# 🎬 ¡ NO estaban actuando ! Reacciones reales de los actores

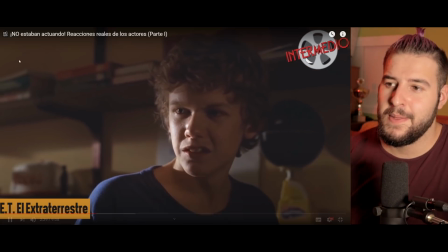Además, convenció a los actores que tratasen a la marioneta como si fuera un actor más. Es que si no vaya a mierda la reacción, ¿sabes? Imagínate tratar a la marioneta como una marioneta Genuina por parte de Drew Barrymore Decidió
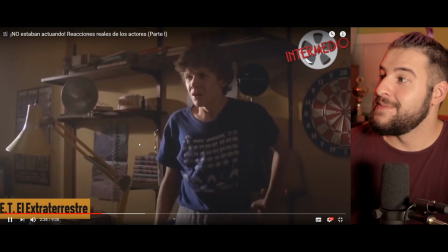no enseñarle la marioneta Antes de filmar la escena En la que vería por primera vez a E.T.
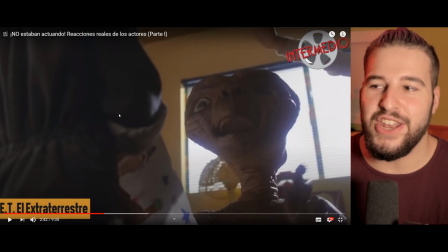Por lo que... La verdad es que los niños lo hicieron muy bien, ¿eh? O sea, la reacción esta no le enseñaron El muñeco al niño y el niño cuando lo vio llorando
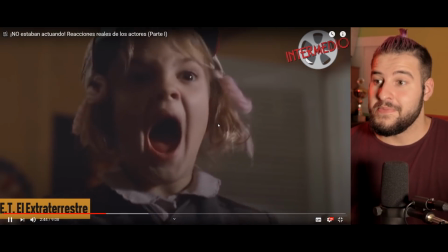Esos gritos histéricos que pega al verlo Son absolutamente auténticos Como si eso no...
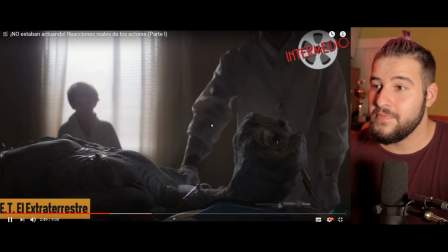El niño flipando, el niño en plan ¡No, p***! ¿Qué es esto? Spielberg convenció a Drew de que E.T. en verdad era un extraterrestre Que vivía,
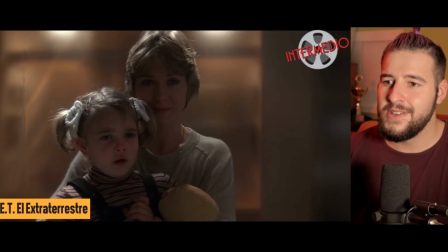respiraba y comía Así que esa escena en la que se muere Podemos ver un llanto igualmente auténtico de una niña con el corazón roto Le dijeron a la niña para esta escena de que el extraterrestre realmente tenía vida
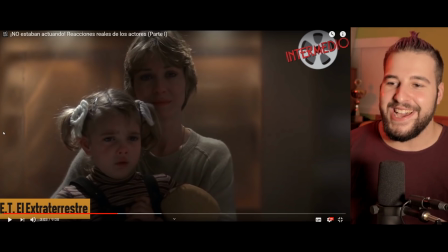De que realmente era un extraterrestre La niña cuando vio que se moría Me ha dado hasta pena,
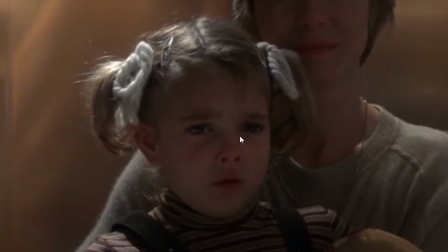me ha dado hasta pena Esta cara de tristeza no es ensayada Esta cara de tristeza es de verdad Número 7,
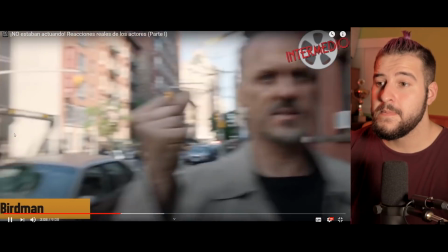Birdman Esta joya de Alejandro Iñárritu nos dejó con la boca abierta en más de una ocasión Sin embargo,
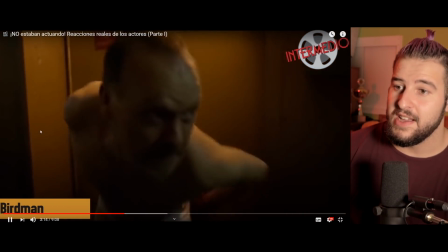una de las escenas que quizás nunca vamos a olvidar Es esa en la que el personaje de Michael Keaton
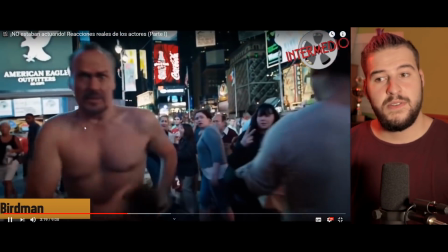se queda atrapado afuera del teatro Y tiene que atravesar una oleada de fans en Times
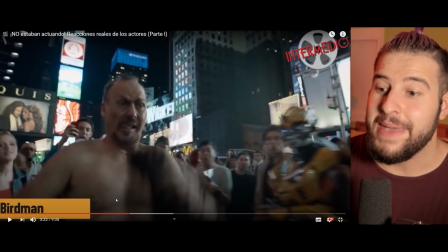Debería verla esta película, hostia, me molaría verla, eh Dime que esta escena, o sea, tú imagínate Que te dice el director,
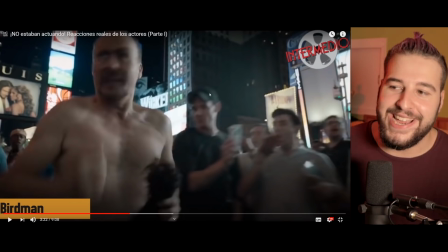venga ahora te toca salir del teatro Andar entre la multitud, te crees que estos son figurantes y no Como no pudieron ser No son figurantes,
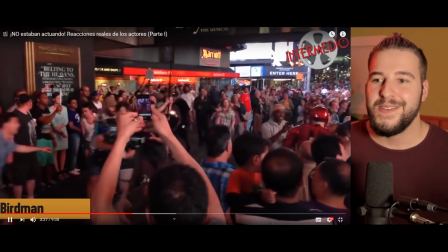esta gente es gente real. Cerrar las calles y llenarlas con extras, el director y su equipo de producción decidieron usar a la gente que estaba en Times Square en ese momento.
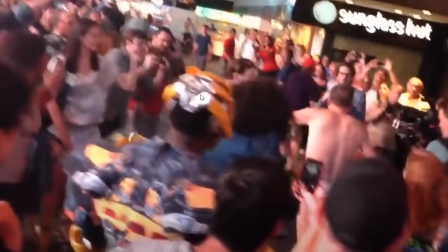¿Qué creas? Eso sí, con mucho ingenio... Hay un tío aquí hasta transformado de Transformers.
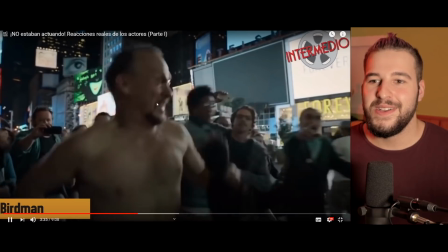Con mucho ingenio, contrataron a un grupo de tamborileros para que distrajeran a la gente y poder controlar mejor el resultado.
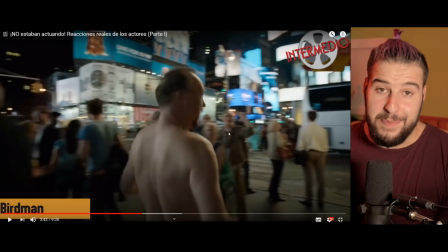Aún así, muchísimas de las reacciones que se ven en la escena... Qué loca esta escena, ¿eh? Mi pregunta es, la gente, si yo estoy allí por casualidad y de repente me veo en la película, luego puedo ir al director y decirle, oye, págame, dame aunque sea una torta, dame un café con leche.
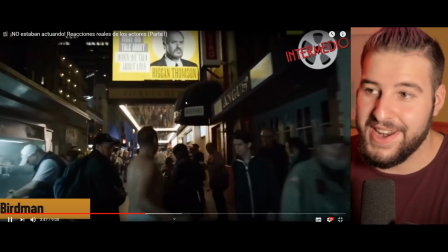Son auténtica sorpresa por parte de los fans. Reacción real, qué grande. Número 6, el club de la pelea. El club de la pelea. En España es el club de la lucha, creo el título. Club de la pelea suena como muy endeble, ¿no?
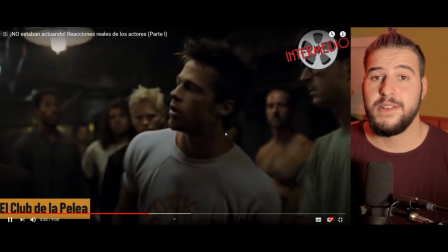Como el club de la pelea. Todos sabemos cuál es la primera regla del club de la pelea, pero para esta entrada vamos a romperla.
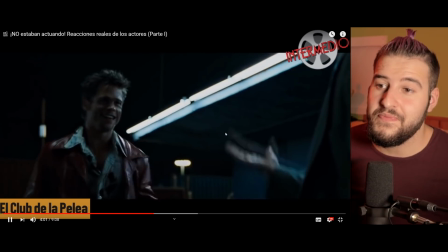La primera regla es que no hay reglas. la escena de la primera pelea, pero lo que quizás no sabías es que la reacción de Brad Pitt es completamente real.
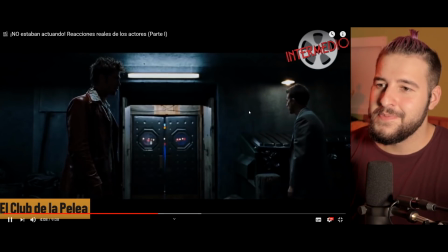Las instrucciones originales del guión decían que Edward Norton debía golpear a Brad en el hombro,
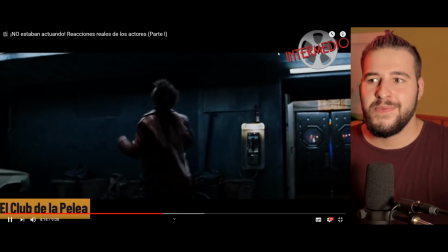pero justo antes de rodar la escena, el director David Fincher le pidió a Norton que lo golpeara en la oreja sin que Brad se enterara. En el guión original pone, dale un golpecito en el hombro, ¿no? Y el director a última hora, no, no, ven aquí, ven aquí, dale la oreja, Dale un golpe de que le pite Que se quede piiii El tío no se lo piensa dos veces Norton
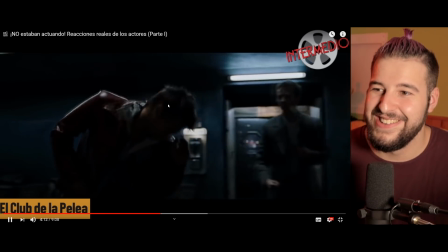debía golpear a Brad en el hombro Pero justo antes de rodar la escena El director David Fincher le pidió
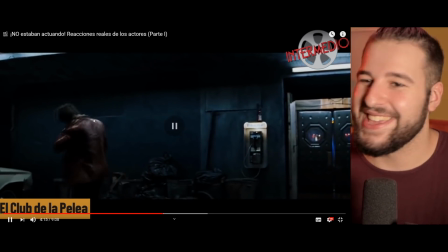a Norton Reacción real O sea,
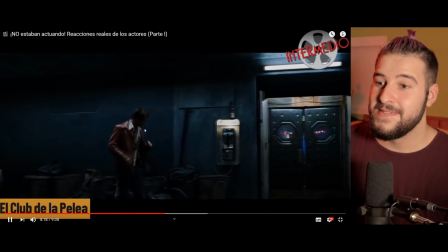la reacción del dolor era de verdad Sin que Brad se enterara Así que todo lo que ves aquí es completamente genuino Qué cracks, qué cracks Me saqué por si hay algún director que me quiere contratar Algún día, para lo que sea No me hagáis esto, no me troleéis, por favor No me gastéis estas pranks Y menos en una película de peleita Sí, sí, ahora te va a coger y te va a pegar en las costillas Y luego me da un golpe en los huevos Y me tengo que enfadar con
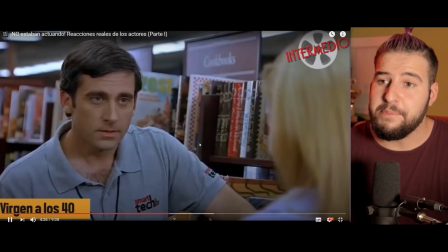el director Tengo que matar al cámara Número 5, Virgen a los 40 Esta comedia catapultó la carrera de Steve Carell Y una de las escenas que nunca vamos a
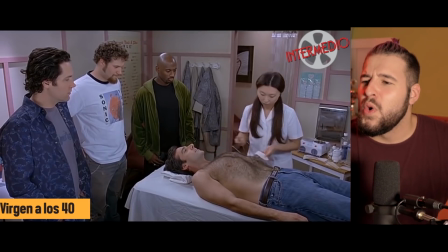olvidar Es en la que le depilan el pecho a su personaje ¿Cómo no doblarnos de la risa Si las reacciones del personaje son lo más parecido A lo que muchos de nosotros hemos... Esa reacción es leve Esa cara es leve Es real, ¿eh?